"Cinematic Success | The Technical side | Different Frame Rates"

Okay, so let's talk frame rates. Simply put, frame rates are the amount of images that your camera takes per second and plays back seamlessly to create a motion image. There's a combination of frame rates that you can shoot at for different reasons. For example, you'd want to shoot in a higher frame rate if you're planning on slowing the footage down later. Personally, I shoot a lot in 25 frames per second, which is the standard in a lot of film and TV work,
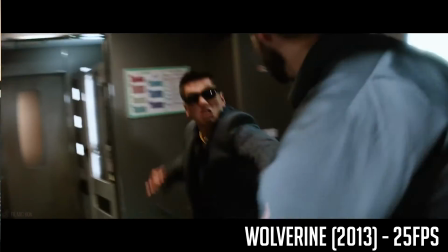[0:28]
as the motion blur is a lot more natural and a lot closer to what the human eye can see.
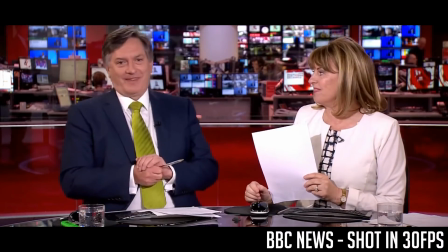[0:32]
Whereas shooting in 30 frames per second will give you a TV broadcast look to your film, for example, like a news channel.
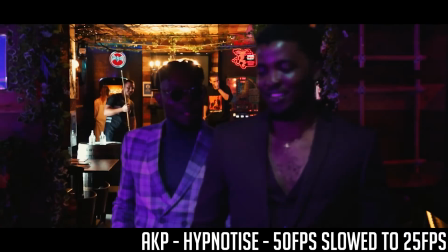[0:39]
Higher frame rates such as 50 and 100 are only really used if you plan on slowing the clips down later in post. This is because if you take 50 images per second and slow it down by 50%, you're essentially getting double the frames in a 1-second clip. So played out, this clip would be 2 seconds. This also means that the slow motion is a lot smoother than if you were to slow down 25 frames per second footage.
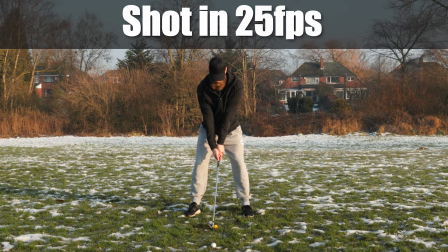[1:01]
So let's have a look at an example. This clip here was shot in 25 frames per second, and as you can see, the motion blur looks very natural.
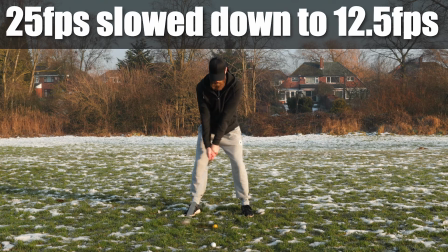[1:08]
Now if I take the same clip and slow it down by 50%, I'm essentially shooting in 12 frames per second, and you can see it looks terrible.
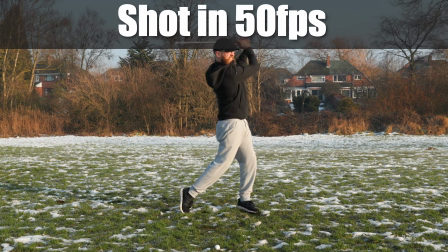[1:16]
If I take the same clip again but shoot it in 50 frames per second, then the motion blur doesn't look as great, as the PC thinks that there are 25 frames in the clip, so essentially it removes a few of these frames and you'll notice it looks a bit more jumpy.
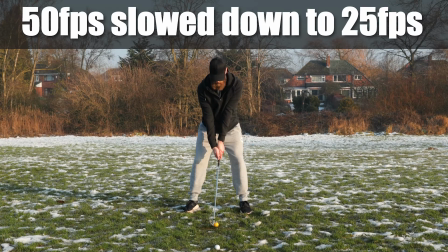[1:29]
But if I slow it down to 50%, then I'm stretching the clip to give us 25 frames per second, meaning that to go through start to end in the exact same clip it would take 2 seconds rather than 1. This also means that the image moves a lot slower and the additional frames create the illusion of slow motion.
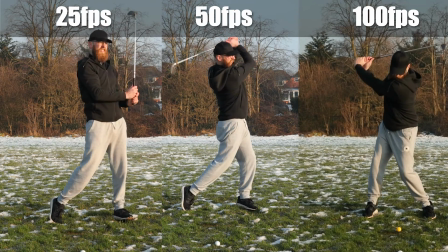[1:46]
Here's an example of the same clips played side by side in different frame rates.
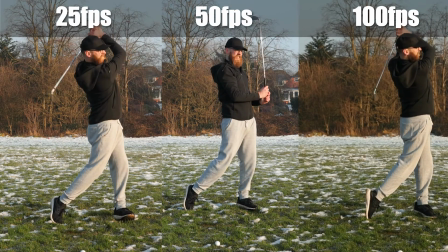[1:51]
Notice how the 100 frames per second clip is a lot smoother and less choppy than the 25 or 50 frames per second clip. In short, I would recommend shooting all of your film at 25 frames per second unless you are planning on slowing this footage down and creating slow motion. Just don't forget that the higher the frame rate, the smoother your slow motion will be. Hopefully this gives you a bit more insight into frame rates and how to choose which frame rate to shoot in based on what each one will look like when you are editing. If you have any questions, please feel free to get in touch.